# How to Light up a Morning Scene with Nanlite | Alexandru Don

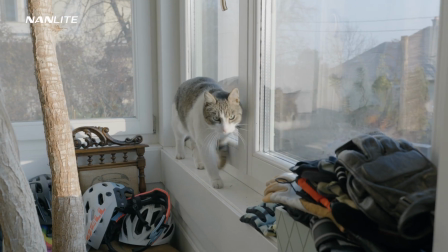[4:08]
And we also had some really awesome friends on set, like a cat and two beautiful, beautiful dogs, which were really nice.
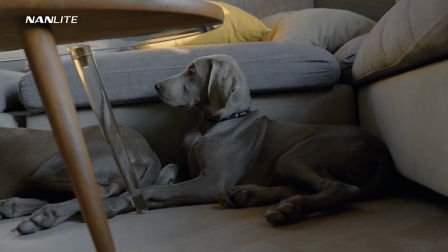[4:17]
Whenever you felt stressed, you can pet them and feel a little bit more relaxed. But anyway, here I made my shot on a tripod because I wanted to move around,
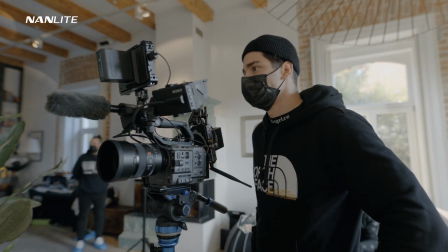[4:26]
move things, and have my camera on the same spot so I can see exactly what I'm changing.
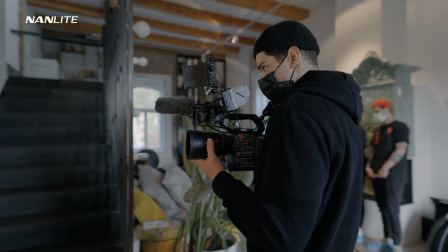[4:32]
But then when we started shooting, I took my camera in the hand and we shot everything handheld.
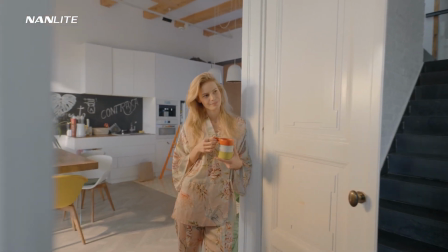[4:38]
It wasn't shot in slow motion or anything, but I love the feel and look of handheld shots.
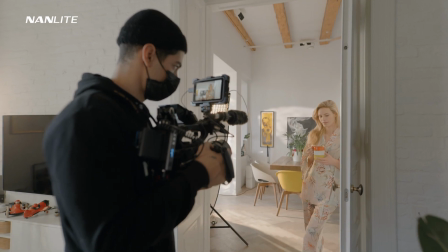[4:45]
So we soon after started doing our first shots, and as you can see, it looks really interesting.
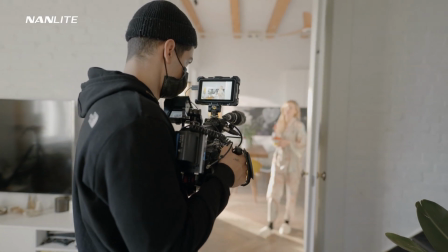[4:51]
I love the lighting, and
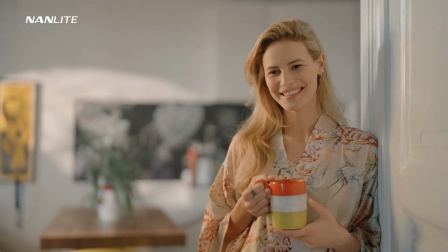[4:55]
I'm gonna explain a little bit better my lighting placement because we don't have a key light for this. And there is a reason why we don't have a key light, and I'm gonna explain you why. It's a pretty interesting thing that I did with reflections, but you're gonna see in the virtual set, just bear in mind. So this were some of our first shots, and after we shot a few shots,
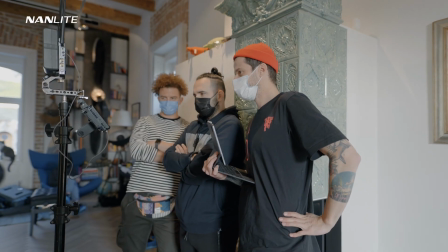[5:18]
we went back and looked at them and discussed it with the agency and our director,
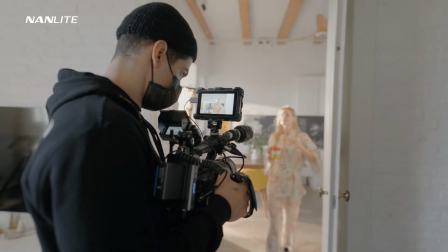[5:26]
and we shot some more.
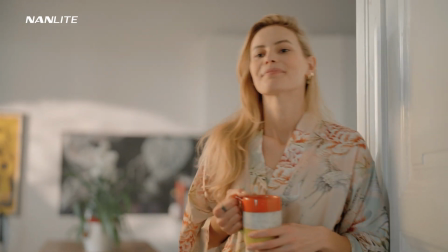[5:28]
So usually I think we shot like 12 takes until we got the right one, and I think this is the final shot.
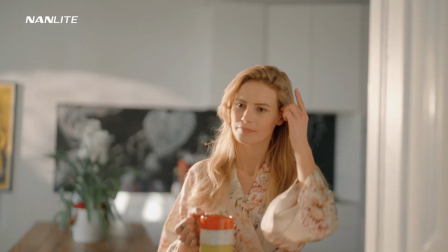[5:36]
I love the reaction, and we also have another shot that is a little bit closer so we can cut and have different kind of reactions,
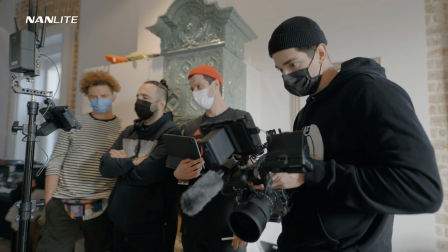[5:43]
and our director Doreen approved it and we were good to go on the next. But I want to go inside the virtual set and show you exactly how I lit the whole thing.
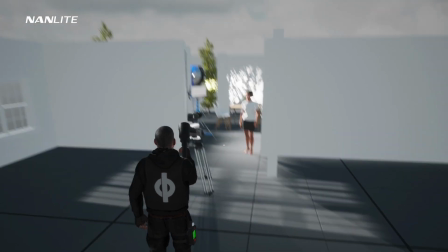[5:55]
We are inside CineTracer right now, and I'm going to show you exactly what I did in order to light this whole set.
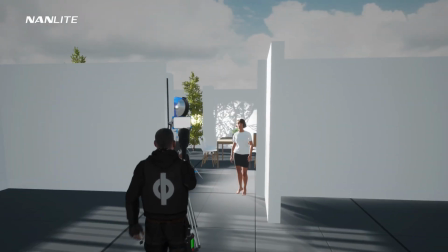[6:02]
So this is a little bit of the set that I managed to build here in CineTracer,
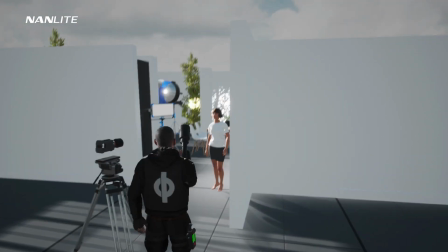[6:08]
and this is my camera, this is our main actress, and let me show you our lighting.
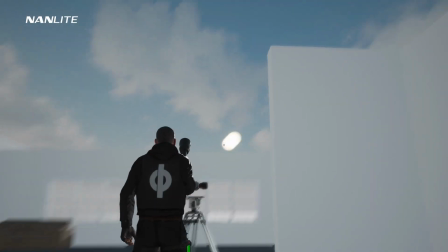[6:13]
So the sun was something around there and it was going towards the window, and because the sun moves, we wanted to avoid the sun hitting our actress.
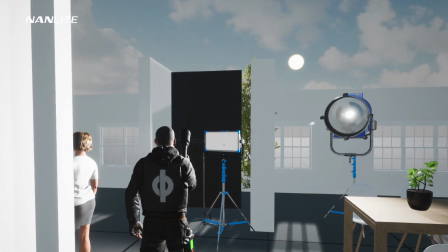[6:23]
So we put a flag here, but we also put a light that comes from here to here,
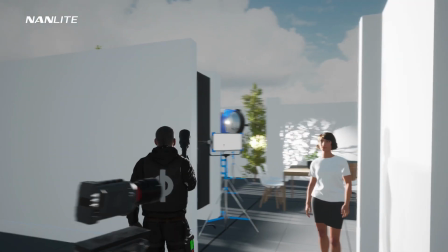[6:29]
and this is basically some kind of a key light, but it's not a key light.
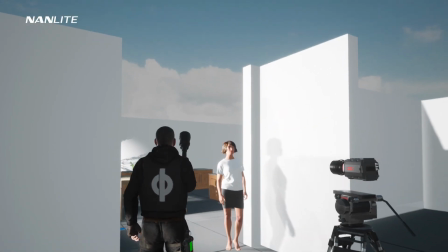[6:33]
What this does, it actually gets us a little bit of a side light, but we have a door here.
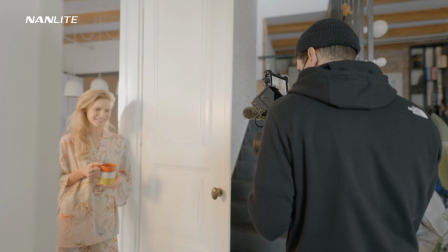[6:42]
So this door was bouncing the light really beautiful on our actress face,
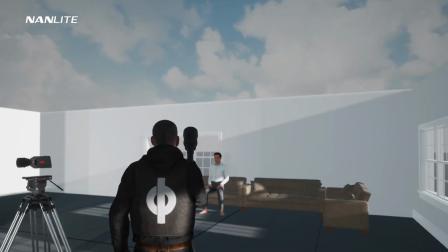[6:48]
and because we have a little bit of sun coming in and hitting all these walls, we had a really soft lighting on her face.
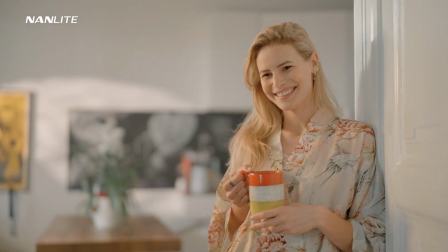[6:56]
So that's why we didn't use a key light. And then we were going backwards.
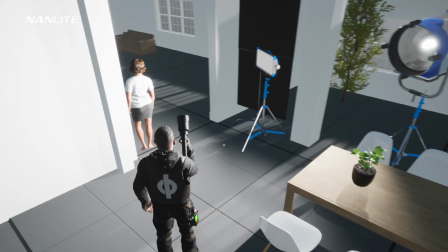[7:01]
So she has a road and she comes like this.
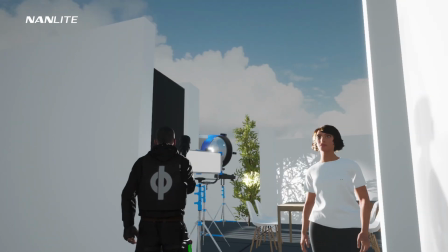[7:04]
And when she comes, the light that you see here is the one that I'm gonna show you right now.
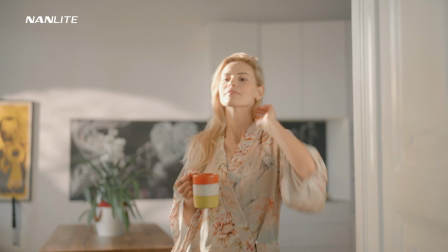[7:11]
So that is making us have a more natural effect and make something look more real.
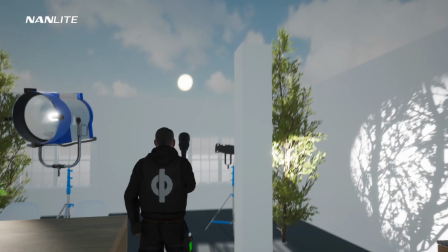[7:18]
So this was our Forza 300B that was hitting right here. And this was the projector lens hitting this wall.
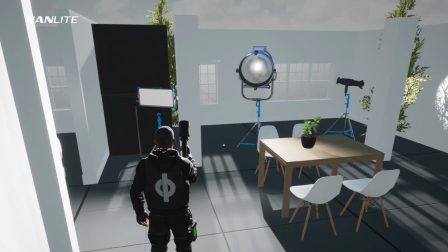[7:27]
So basically a pretty simple lighting setup with 3 lights that is super effective and
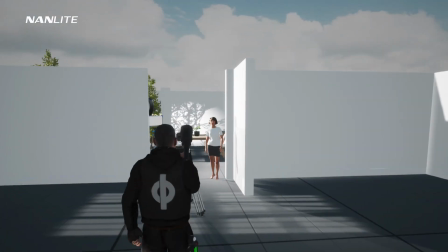[7:32]
that does the job and makes everything look super natural and super cinematic. So hopefully it was easier to understand my lighting placement with the CineTracer, and as you can see, it was pretty simple yet super effective.
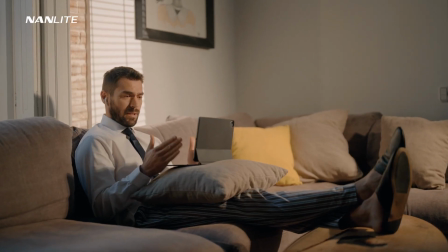[7:46]
And now we're gonna go on the other side where we film our main actor,
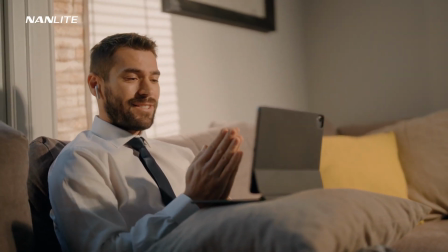[7:50]
and this one was a little bit tricky because the sun was already hitting the apartment super hard.
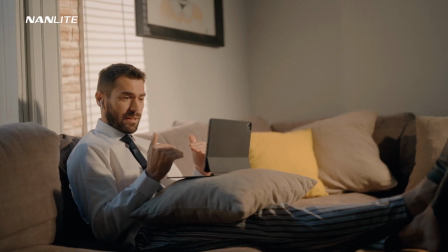[7:57]
And as you can see, we still managed to get a supernatural looking image that looks like the sun is coming through the window,
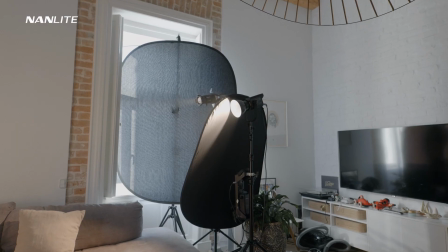[8:05]
but in fact, it's actually not, it's our lights. And again, I shot this handheld.
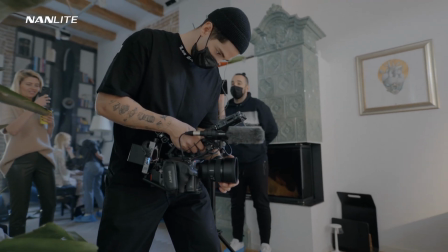[8:11]
I gave a little bit of haze in the room so we have a little bit of atmosphere.
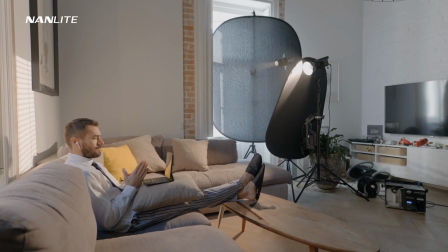[8:16]
And this time, this is my lighting setup, super professional, but it worked.
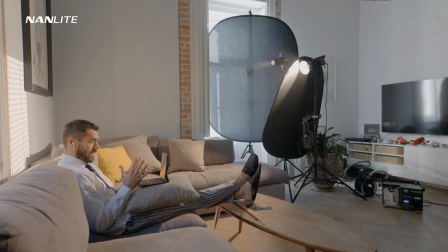[8:22]
So for this one, we used 2 flags, one to block the light coming from outside and one to block the light from one of our lights. And we managed to do a really interesting setup here because our projector lens goes into a really certain direction, and we have a gobo filter that mimics the blinds.
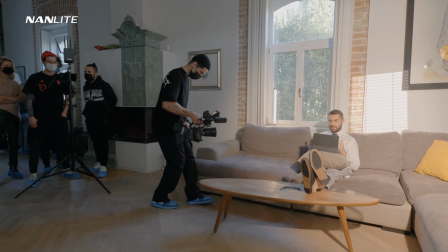[8:43]
So it looks like the sun comes in through the window and it creates the shadow on the wall.
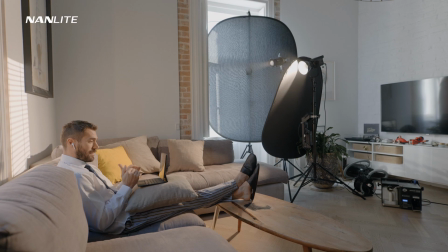[8:49]
And this one makes light on our actor face, and it makes a little bit of backlight as if sun comes through the window,
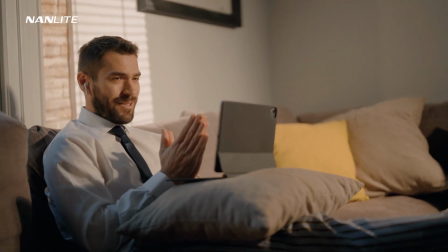[8:57]
and it creates a little bit of texture and something like a rim lighting. So in the back, we used this flag to not have spill on the wall,
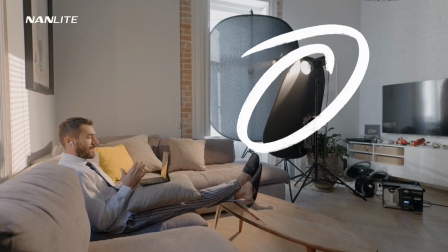[9:10]
because if we didn't have this flag, there will be light spilling on the wall, and I'm going to demonstrate that inside CineTracer.
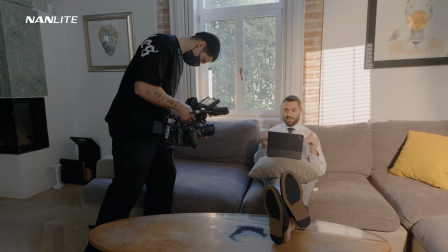[9:17]
So as you can see, going handheld, getting a pretty stable shot, even though I'm on 50mm.
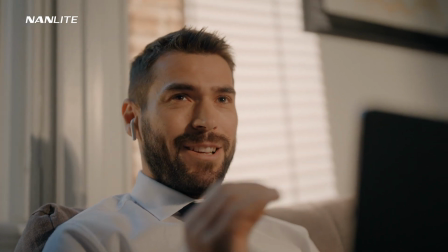[9:24]
The thing is that Sony FX6 is a pretty stable camera, but if you have a really good handheld technique,
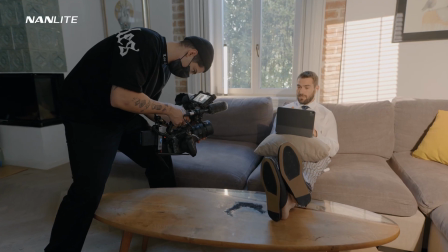[9:30]
you can really make super stable shots that don't look shaky and ugly.
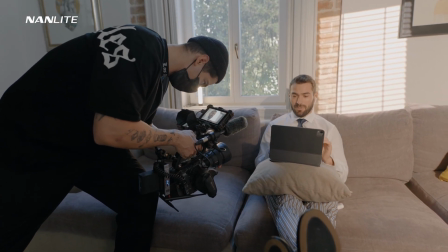[9:36]
Shots were pretty simple on this one, and I think we should go inside CineTracer and show you exactly how I did it.
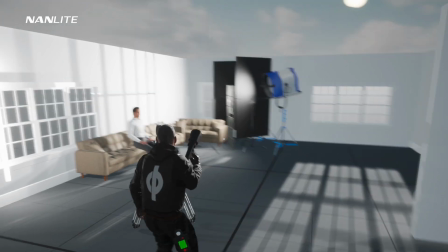[9:42]
So this is our set. I tried to mimic our lighting technique as good as possible, and as you can see, I have
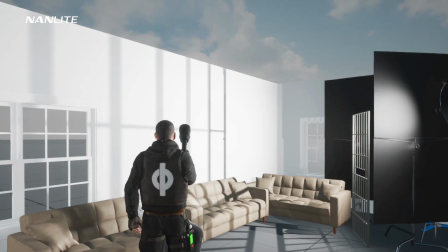[9:52]
prison door here just to make a little bit of the light that we have in the initial image.
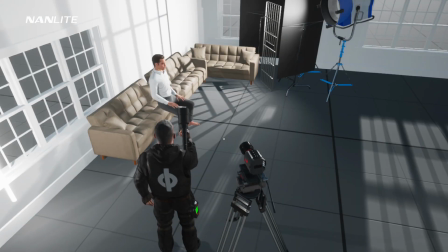[9:58]
But anyway, this is my camera, this is the actor, and we had a lot of light that I haven't mentioned here.
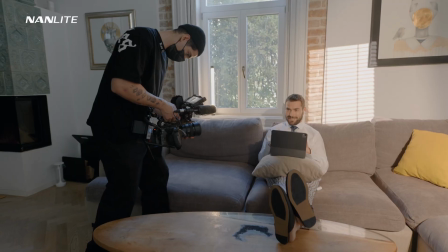[10:05]
So we have a PavoTube, but if you look closely when I'm filming, you can see it.
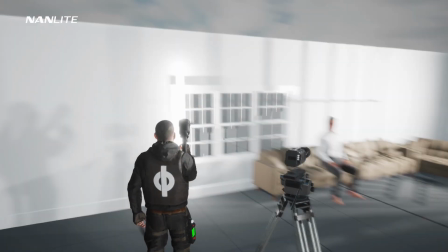[10:10]
And that PavoTube actually fills up a little bit of the shadows here.
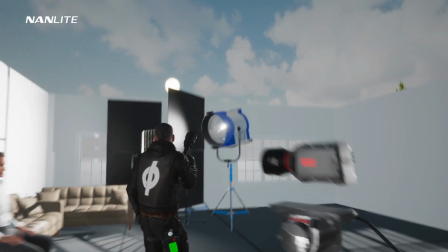[10:15]
And we have the Nanlite Forza 300B shooting this way.
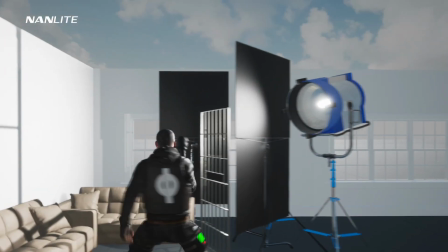[10:22]
And we have the projector lens right here, making this here.
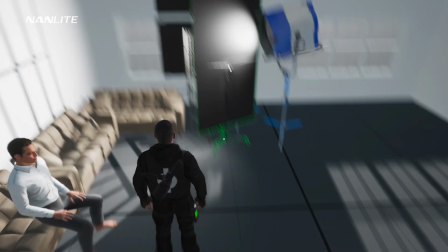[10:28]
So let me show you exactly what this flag does.
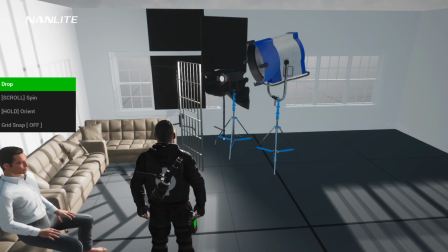[10:31]
So basically, if I move the flag, I will have spill on that wall and I will lose contrast.
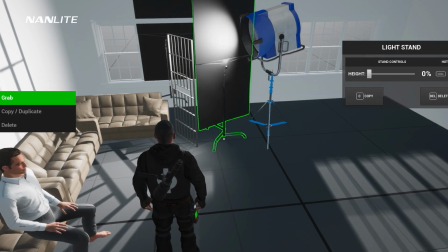[10:37]
And as soon as I put the flag back on, it creates more contrast and it avoids light spilling from here to this wall.
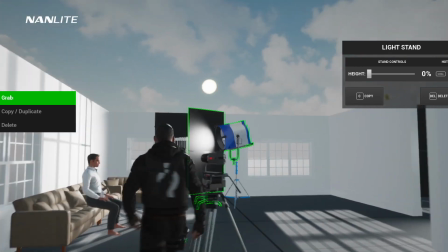[10:47]
So basically that's why I used this flag.
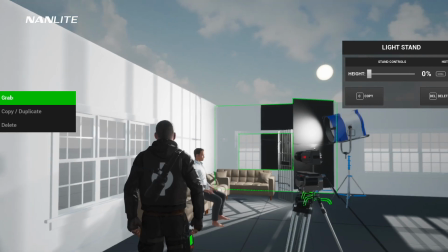[10:52]
And a pretty simple setup. I think the light from outside helped me a little bit as well, but overall this was the lighting setup from this one. So guys, I really hope you enjoyed this episode. I cannot wait to show you what we're gonna talk next time, because it's gonna be a little bit more interesting and more difficult. I think this one was a really good introduction lesson, so we can get to know each other better and start from a more easier place onto a more harder and more interesting results.
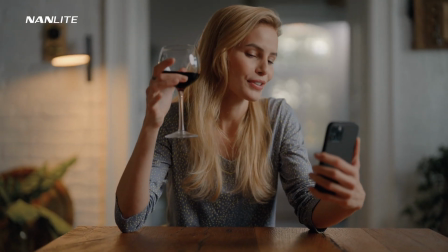[11:23]
So I'm gonna play a little bit of the clips that we're gonna analyze next time, just to give you guys a heads up.
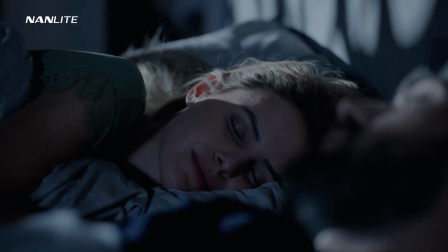[11:29]
And if you enjoyed this video, make sure to subscribe. It will mean the world to me, because I'm trying to grow my YouTube channel, and that will make me very happy. So until next time, make sure to have some fun, go out there, practice your skills, and create some epic content. Cheers.